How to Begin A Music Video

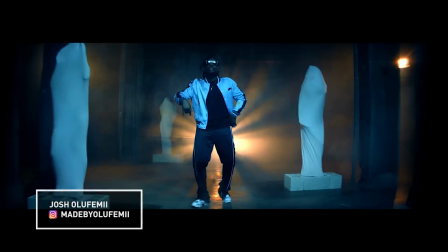And how's it going, guys? It's Joshua Lafemi, and I want to tackle a great way to approach music videos, specifically how to start a music video.
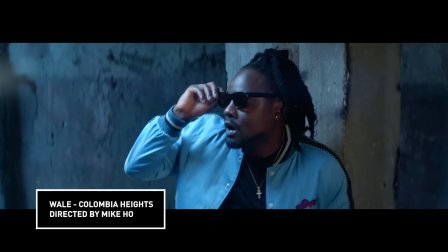This is another video editing theory tutorial, and disclaimer, it's just an opinion, and one of several potential formulas that one could use.
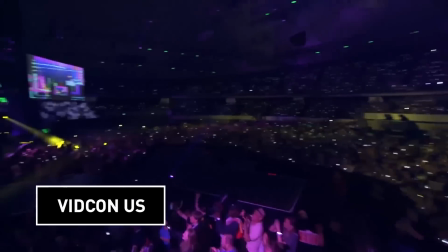And guys, before we get started, I'm actually going to be speaking at VidCon US here in LA on July 11th, and also my birthday, July 12th.
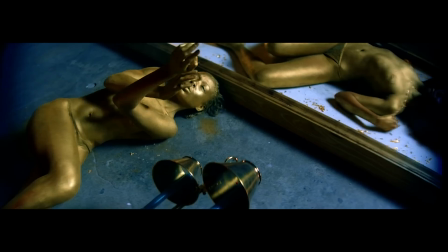More info below. And before we get into the main video, let's talk about some free stuff I want to give to you, no strings attached.
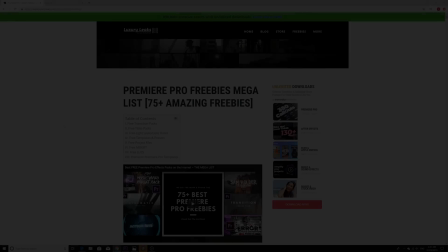First, you can check out my 10 free matte transitions pack in the second link below. In the third link below, you can check out my Premiere Freebies mega list.
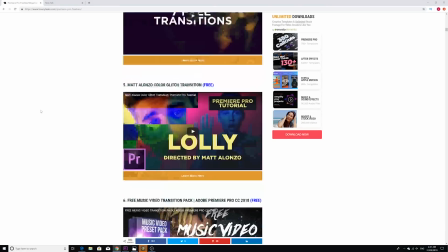It's basically a curated list that's going to give you all the best free Premiere effects packs that are on the internet.
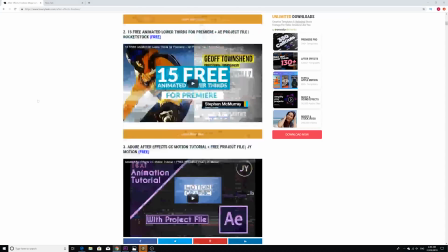And if you look at the next link after that, I got another freebie list for After Effects. It's pretty cool.
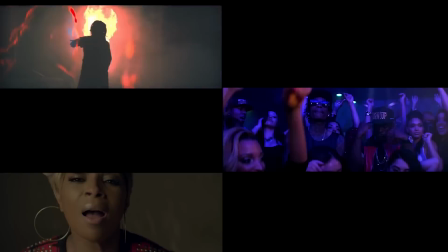So music videos, we love to watch them and make them, but have you ever thought of the editing theory that goes behind putting them together?
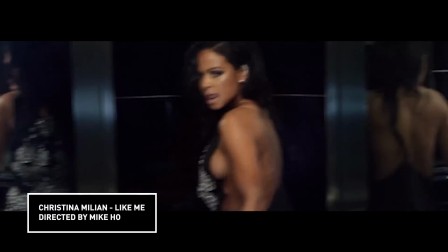Side note, most of my examples consist of hip-hop, pop, and rock videos because I prefer those genres.
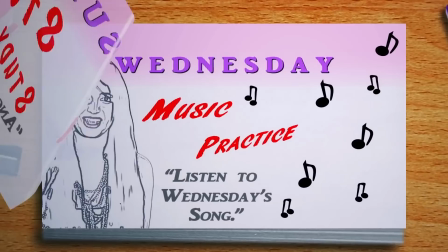It's incredible how much a bad beginning can completely throw you off of an entire music video. Why is that?
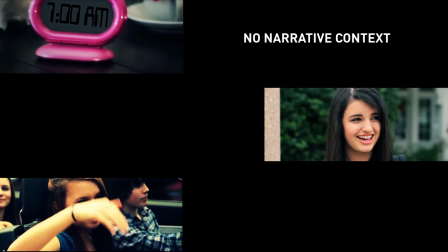A lot of the time it's either because it doesn't provide narrative context to the video, it doesn't effectively hook the viewer, or maybe it gives too much away too soon.
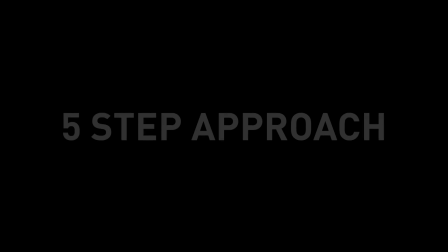I prefer something I call the 5-step approach.
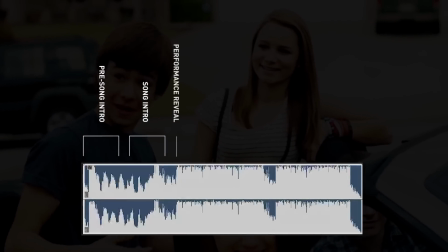The pre-song intro, the song intro, the performance reveal, the performance tease, and the second line establishing shot.
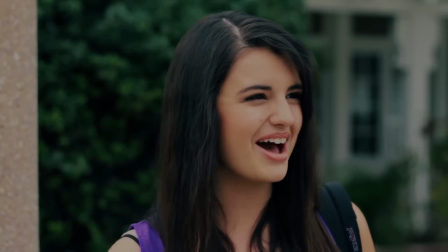First, if you really want to impress your client, create a pre-song intro.
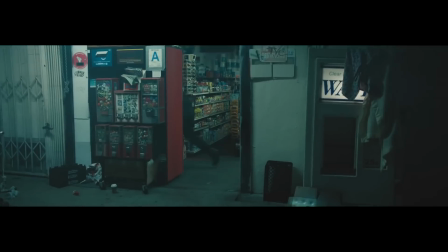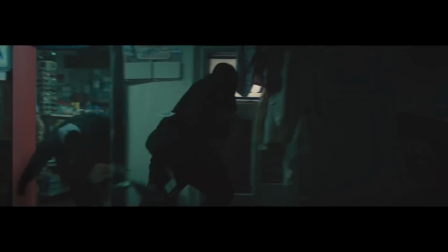It's not something that they'll expect. This is an edited segment that happens before the song even starts, and it gives narrative context to the music video. It could be Kendrick's monologue on his life journey at the beginning of All Right, or the disaster scene at the beginning of Chris Brown's Next to You.
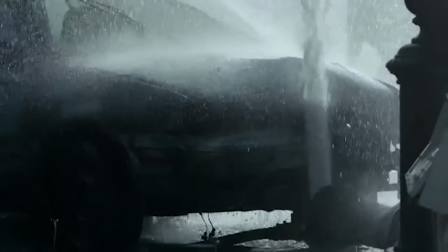Narratives, even if they're simple, are crucial in keeping your audience engaged. The interesting thing is, most people don't create pre-song intros simply because of the extra time commitment required,
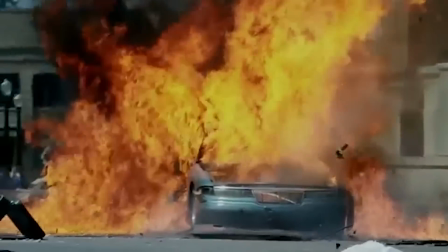and because every editor has that itching anticipation to want to start cutting the actual music video as soon as they start the edit.
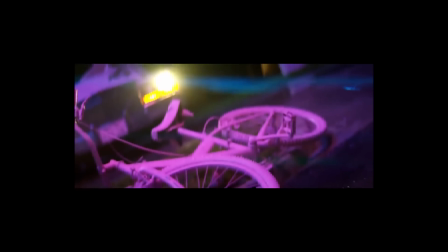Why are narrative enforcing pre-song intros so crucial? It's all about historical precedence.
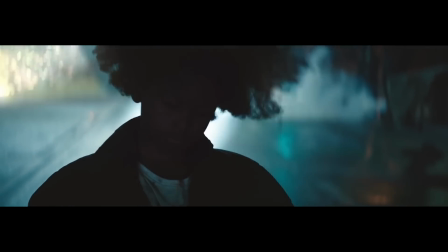Music videos are still a relatively new art form, and I believe that they heavily borrow their artistic legitimacy from the world of feature filmmaking.
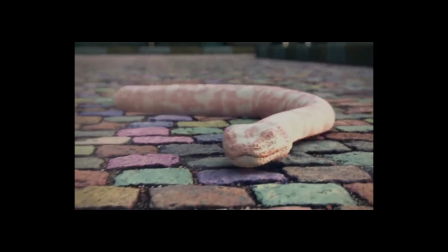Memorable music videos always have strong narratives, and a lot of the time emulate a cinematic experience.
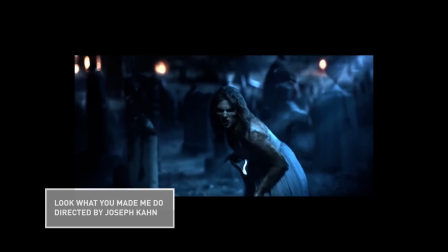Think about any Taylor Swift videos directed by Joseph Kahn, or Ariana Grande videos directed by Hannah Lex Davis.
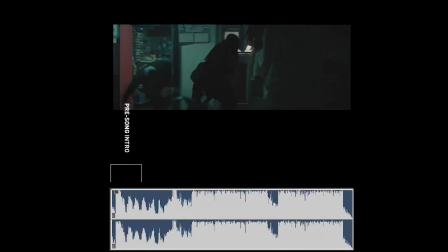So we have the pre-song intro cut. Now it's time for the song to start. There's a special section after the song starts and before the first verse begins that I like to call the song intro. If the pre-song intro gives context to your video's narrative, the song intro preps the viewer for the first performance shot, which usually takes place when the first verse starts.
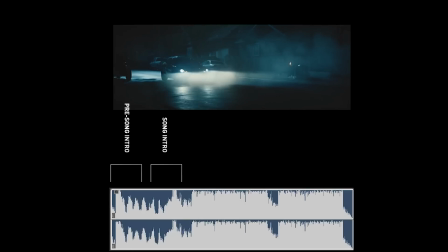The song intro often lacks the continuity editing usually seen in the pre-song intro, showcasing more of a montage of events.
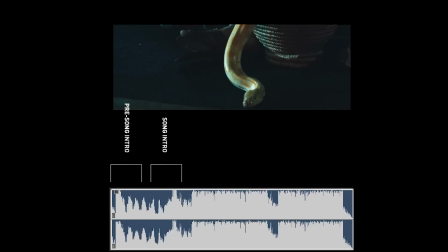Introductory B-roll of the main and featured artists are usually cut in here, and any other important narrative cutaways that could help set the correct tone and also the color scheme of the video.
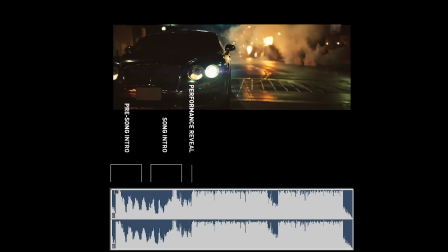Alright guys, now the first verse finally starts, and immediately you know the viewer is anticipating that initial performance shot, meaning the first shot where the artist is actually mouthing the lyrics.
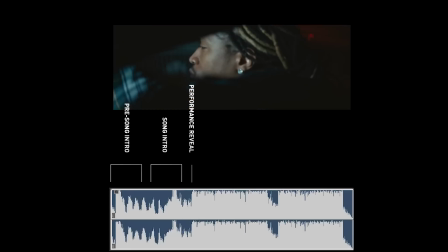In my opinion, it's essential that this shot is introduced subtly to ensure the viewer's continued suspension of
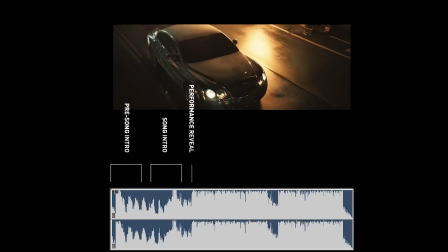disbelief in the legitimacy of the weird meshing of narrative and song that a music video always consists of.
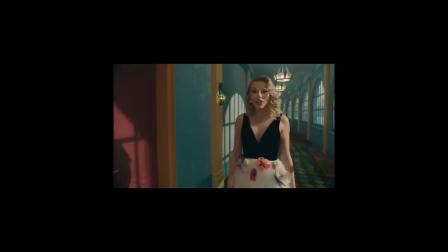If this is done incorrectly, the video can appear cheap, fake, and cheesy, such as it did in Taylor Swift's Me video or Rebecca Black's Friday video.
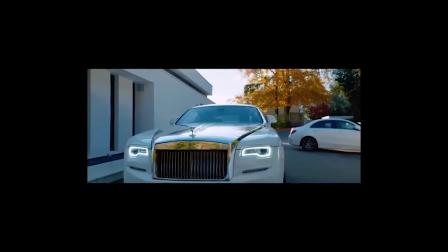A few ways to avoid a jarring first performance shot could be through a J-cut, where the shot is heard before it's seen,
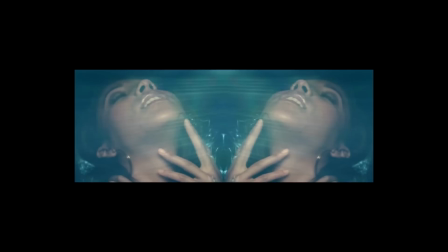you know I need your loving every day, girl, through a fade-in, or even through a simple push-in.
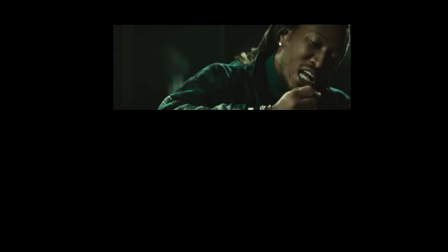It's now time to start trying to tease in that performance shot, starting off with shorter performance cuts and longer B-roll cuts.
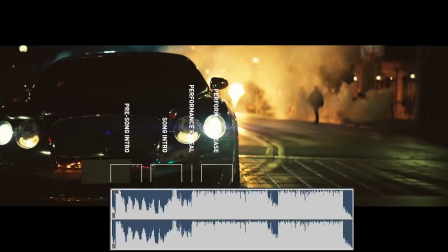And then at the beat drop at the beginning of the second line, or at least around there, it depends on the song,
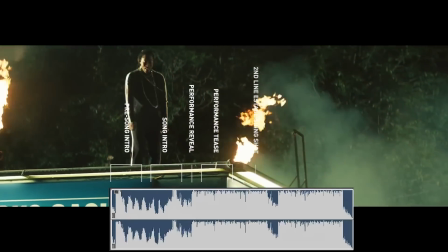we're going to test out a nice wide establishing performance shot to really bring the viewer in.
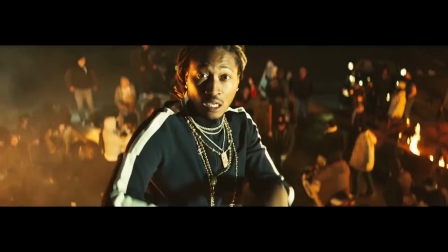Now again, there's no one way to begin a music video, but using this rubric is a great way to start. What if the song starts off with the chorus?
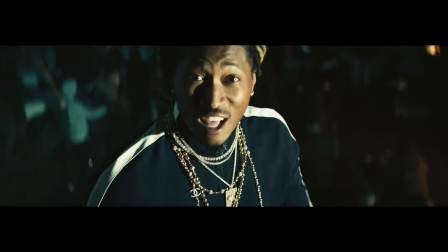Well, then you'd cut the video as if the chorus was the first verse, suddenly transitioning to that first performance shot, and so on.
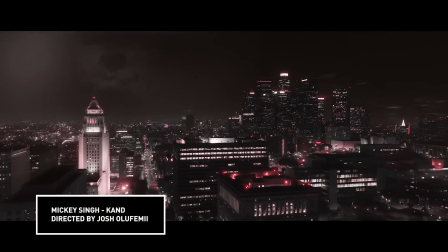Alright guys, before this video ends, I'm going to do a quick critique on my own music video that I directed and edited not that long ago here in Los Angeles.